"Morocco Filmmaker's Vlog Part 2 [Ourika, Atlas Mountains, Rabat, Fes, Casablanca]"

Hello, I'm Brandon Lee, and welcome to part two of my Filmmakers Vlog in Morocco. In this vlog series, I'm going to take you through the making of my short film, Morocco Arise. If you haven't seen the short film, check the description of this video. There is going to be a link. You definitely want to watch it. And also check for a link to my film school, Unscripted Studio. Okay, let's begin part two.
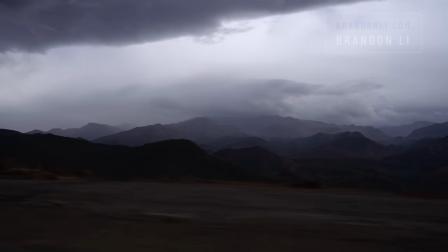20s
The next stop on our Morocco journey was the Atlas Mountains. The drive to the Atlas can be a bit dangerous.
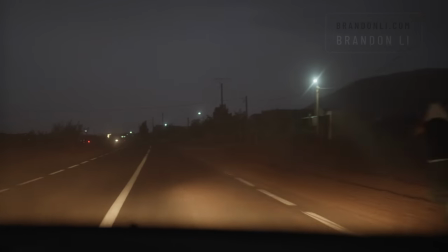27s
with violent-tempered weather along the twisting roads.
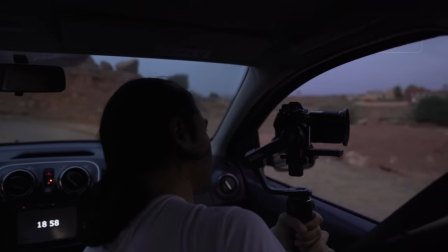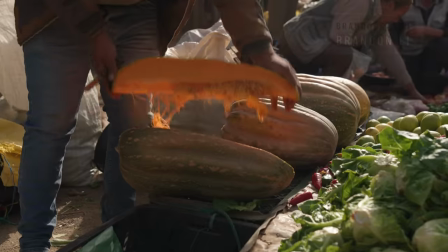36s
We stopped to film a morning market in the Urika Valley. As soon as the sun came up, they started selling vegetables and fresh-cut meat.
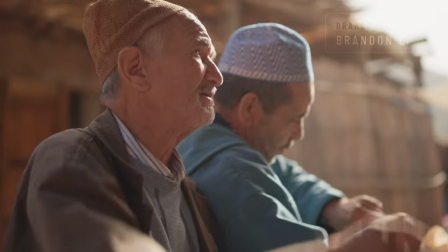46s
And every sale involved haggling and negotiating.
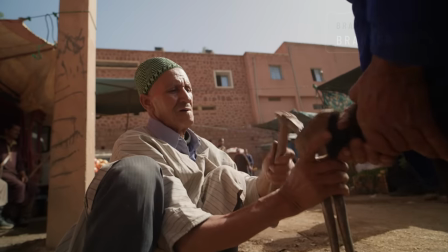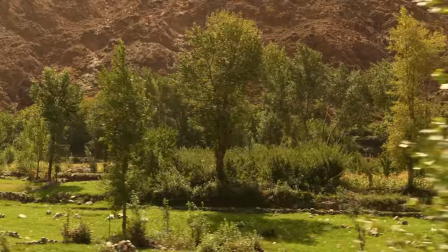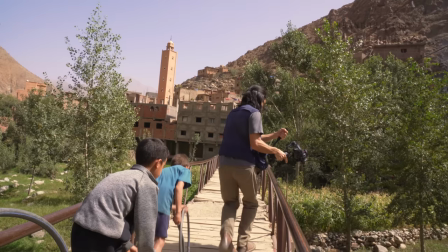60s
Then we enlisted some local village kids to run along the bridge for one of my shots.
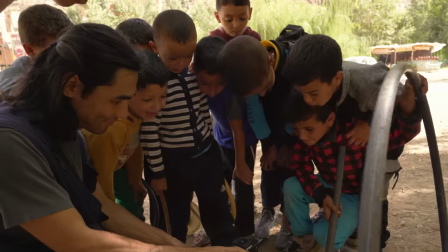71s
the kids could not get enough of seeing themselves on camera then
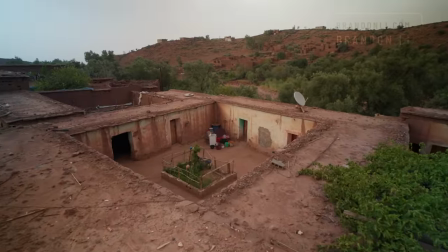79s
we went into the home of a local Berber family who were personal friends of my friend Marco
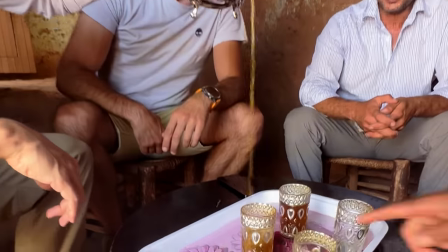85s
they taught me how to properly pour Moroccan tea there
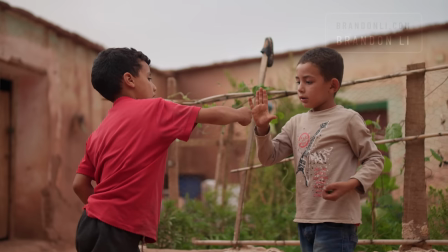90s
were several kids around from the family and the village and they started playing a game of marbles the kids were so wrapped up in that game
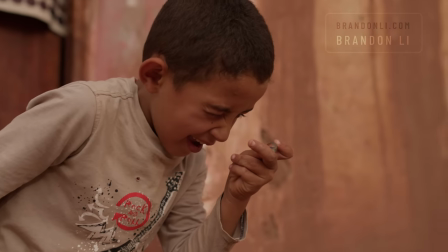98s
I ended up filming them for over an hour but
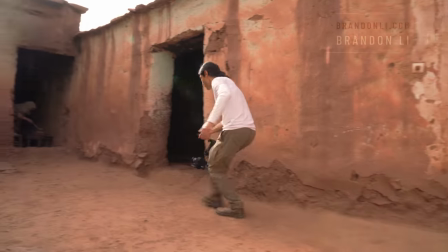104s
they had to take a break because it was dinner time and
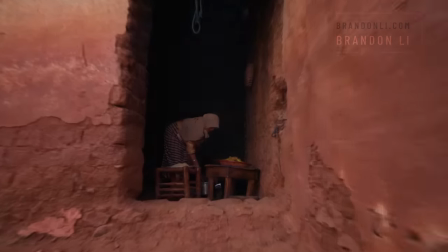109s
mom was making a special dish couscous to
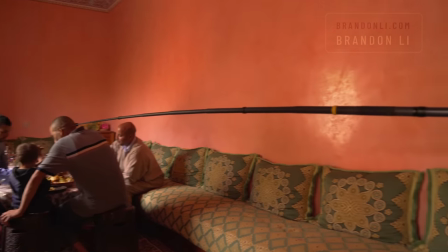114s
film everybody eating i used my 360 camera to get an overhead angle
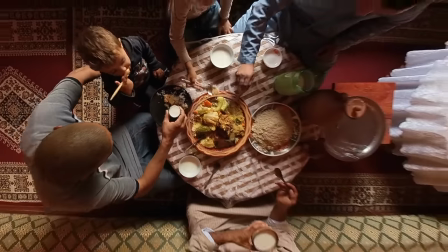120s
because i wanted to show the togetherness of everybody gathered around the food
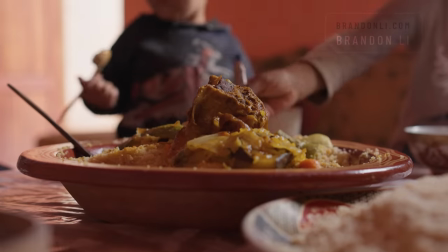125s
family is really important to berber life and i feel like they spend quality time together in a way that a lot of families don't anymore.
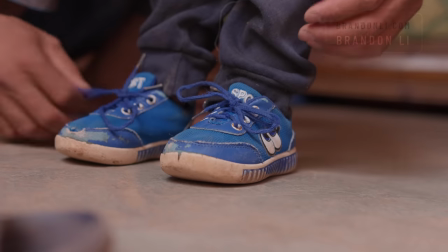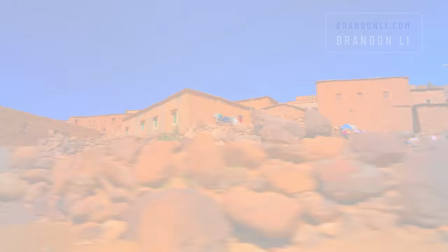137s
After that, we journeyed further into the mountains and we stopped at another village to film the women who weave the traditional Moroccan rugs.
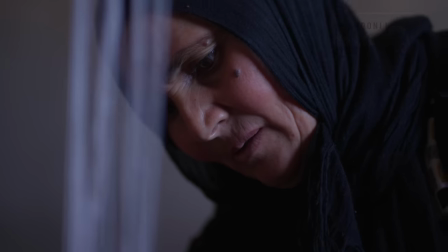146s
Starting with the spinning of the wool and then weaving by hand.
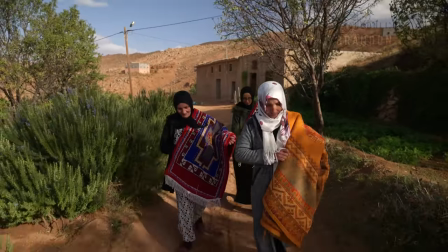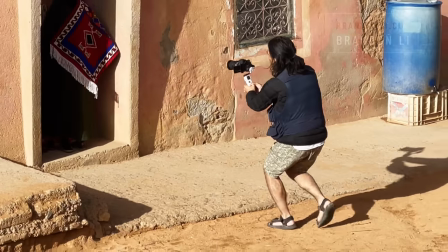155s
I got so wrapped up in shooting the scene that I had a few mishaps,
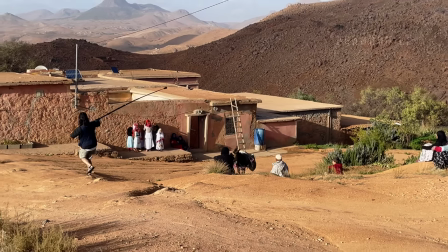162s
but nevermind, I got right back up to get this overhead shot of all the rugs being laid out for display.
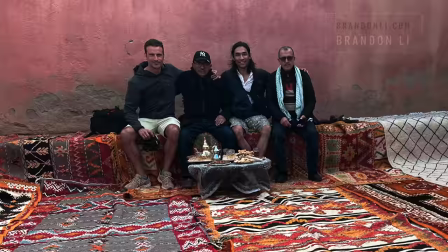170s
So thank you to everybody from the village for letting us film this scene.
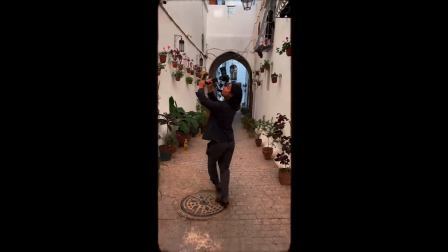177s
Different cities in Morocco have different colors of Medina depending on the materials that they're using to make the walls.
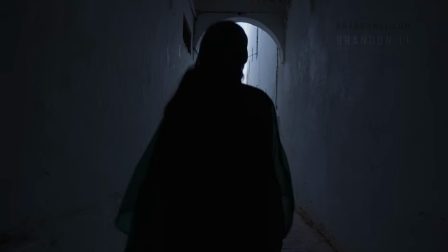184s
In Rabat the Medina is all white.
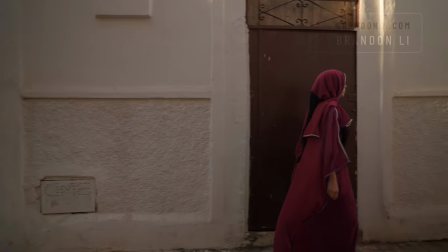187s
My friend Aisha who is from Rabat volunteered to wear a traditional dress and walk down the street so I could film her.
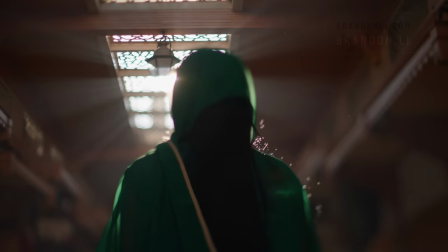194s
I wanted to show the colors of Morocco and also the beautiful quality of light that filters in through the lattice of the medina when the sun is directly overhead.
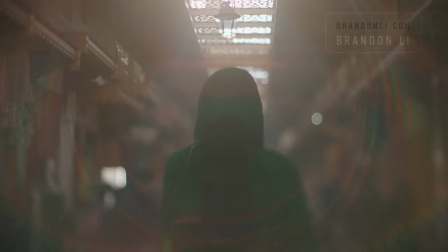203s
I filmed these scenes with my tilt lens to create a dreamlike atmosphere
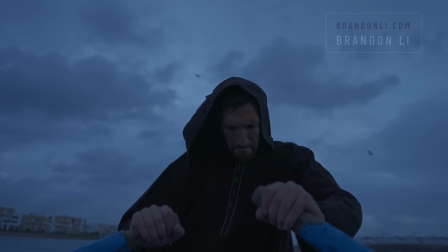208s
and at dusk I filmed a ferryman outside the walls of the old city.
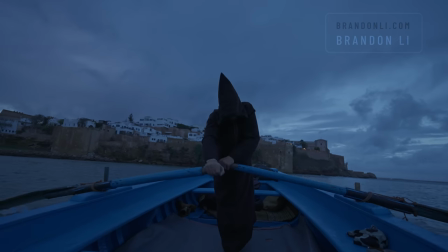214s
This man rose people from one side of the shore to the other and I loved the mood that
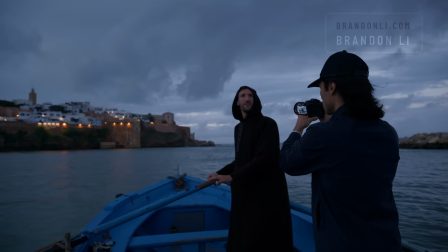219s
was created by the wooden boat the dusky light and the storm clouds in the sky.
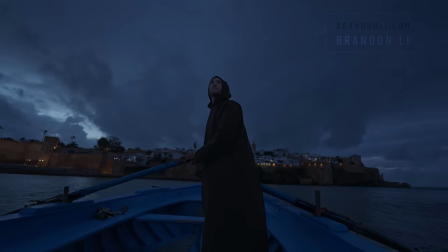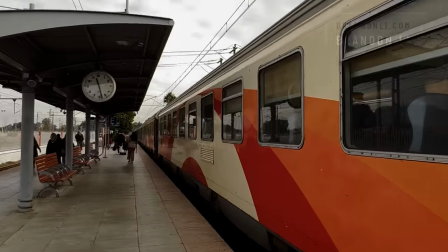230s
Next I linked up with my friend Hicham and we took a train to the northern city of Fez.
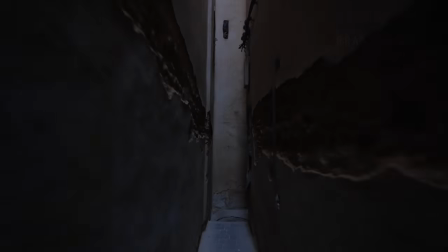235s
In Fez it's essential to have a tour guide if you don't want to get lost. The Fez Medina is an impossibly intricate web of alleys.
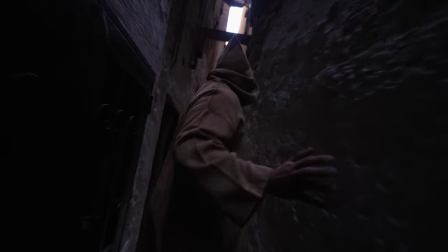243s
Some of them are so tight that you have to turn sideways to get through and others are dead ends.